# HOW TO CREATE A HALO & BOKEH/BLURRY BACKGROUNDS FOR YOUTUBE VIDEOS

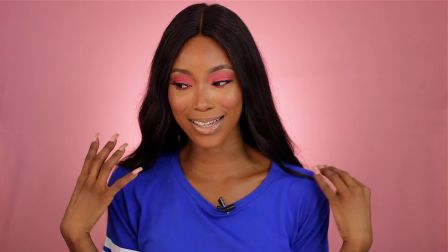like a halo light around me and i feel like i'm popping like it's it's not as flat as it was before now I'm standing out now I feel
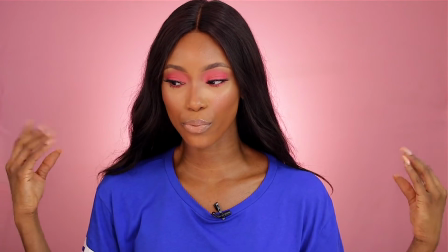like an angel so yeah this is definitely one way you can go about it I'm gonna be showing you guys my DIY how I DIY this all you need is just like the light source for me I use an LED panel because I don't I love the fact that it doesn't emit so much heat I did was I just attached what's this called I attached like a plug to it and then i attached an elastic band so that way this is kind this is kind of ghetto but guys you just have to make it work to be honest with you you have to make it work you will use what
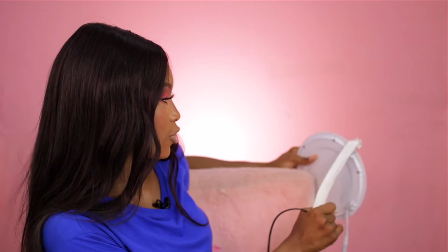you have make it work so what i'm doing what i do is that i just put this behind me this way we still get like
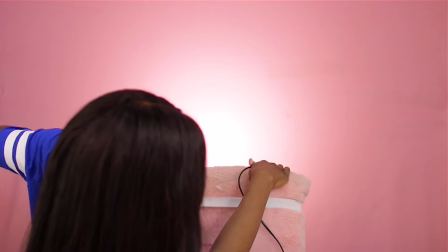that halo um lights behind me i put this behind me
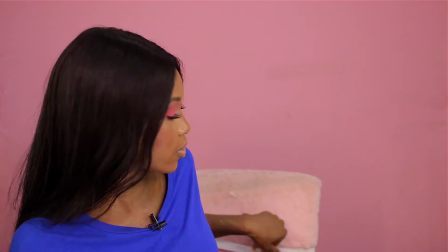right here okay so now i just put this light i'm gonna
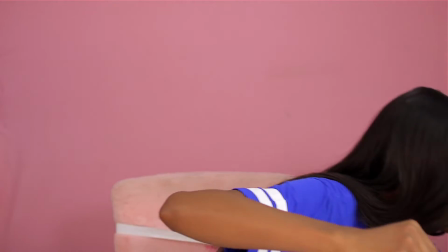go ahead to just turn this on so you guys can see how it's going to eliminate my background as well we still get like that light behind us and i absolutely
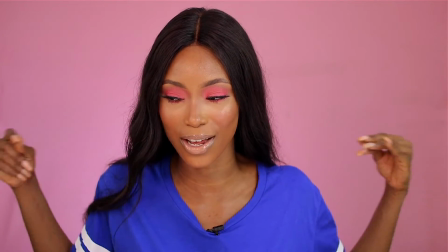love it this is what it looks like with my backlight that way it's illuminating the background it's making the background stand out even more and this is what it looks like without it
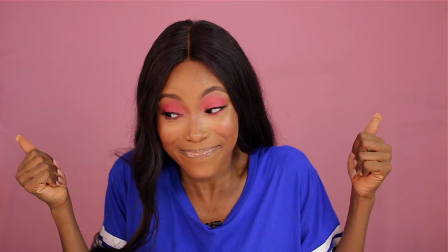i mean you get the gist now right
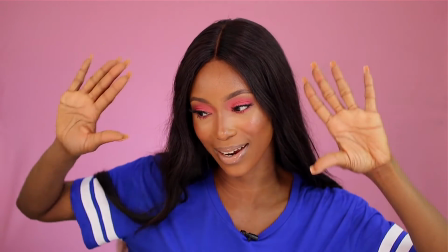so yeah this is what we're looking like right now and I love it so I'm gonna quickly take you back to this LED lights right here and show you guys what I so love about this I love that it comes with filters as well so it comes with one clear filter it comes with one red one a blue one and an orange one so you can definitely kind of spice up the background you can make the background look blue you can create like a blue spotlights with this
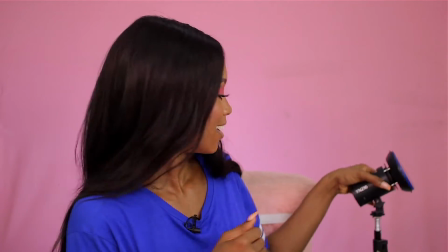come when I cry like a blue shirt so we might as well just do this let's just do this you always want to make sure that it's behind you so
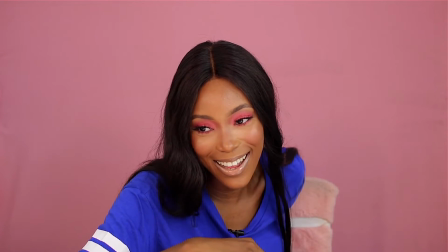that way the audience don't see it I'm gonna put on the
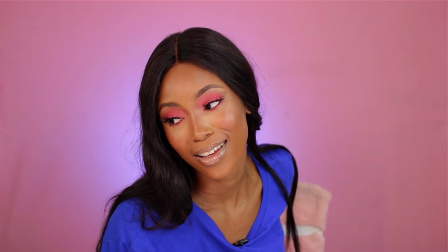lights can we see that can you guys see what I'm talking about and the blue isn't
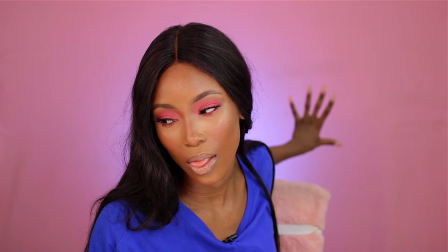really showing because the the background or the backdrop is pink
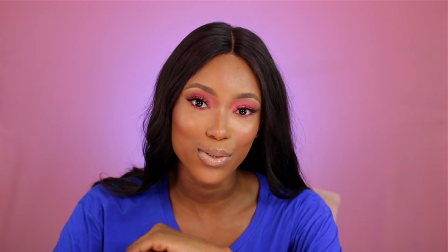this is basically what most beauty gurus do you can add a different color to
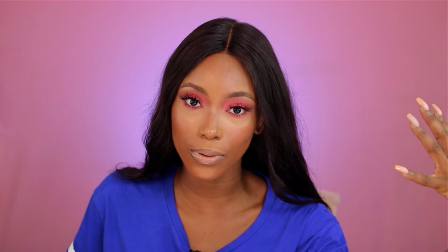it if your backdrop was maybe purple should I get my purple backdrop
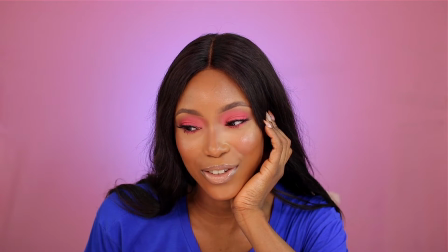hard life decisions all right loves so I went ahead to just
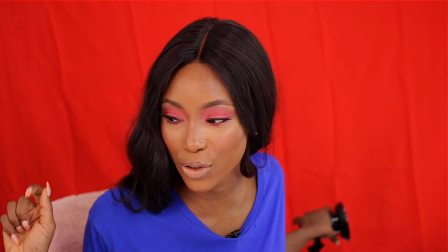change my backdrop a bit yes it is creasy it's creating up that's because I folded them and that's because I'm using fabrics so don't come for me but it's
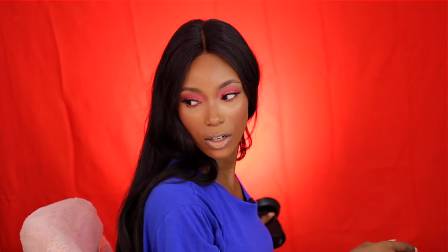creasing I can't be bothered to steam it or iron it but this is what it looks like with this let me show you guys when I just
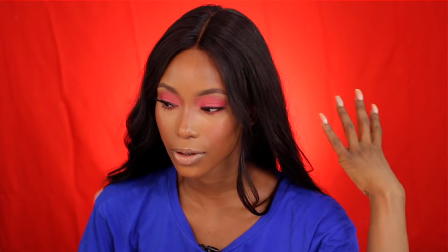stay in front of it again just ignore the creases but this is what it would look like I kind of like this background why don't I film with it alright so let's move on to my second tip on how to spice up your background so another thing you could do isn't just add fairy light to your background I remember I filmed this video
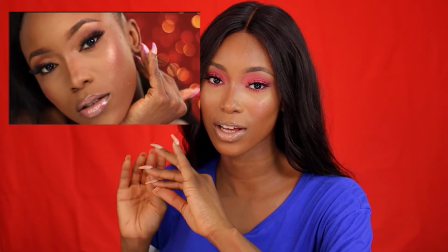and you guys absolutely love the background you guys wanted me to recreate that background so that's what we're doing now we're recreating that background this is the same backdrop I used I'm just gonna show you guys how I did that I'm gonna just hang my fairy lights over this backdrop and literally that's it that's it is that easy you're gonna see like it's gonna give like a bokeh effect it's gonna brighten up the background even more and it's just going to give off different shades different colors you would love it let me show you guys what i'm talking about okay
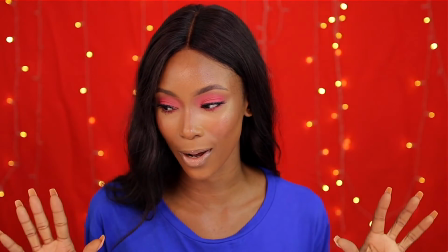guys so this is definitely one way you can go about it but i hate when the lights are flickering and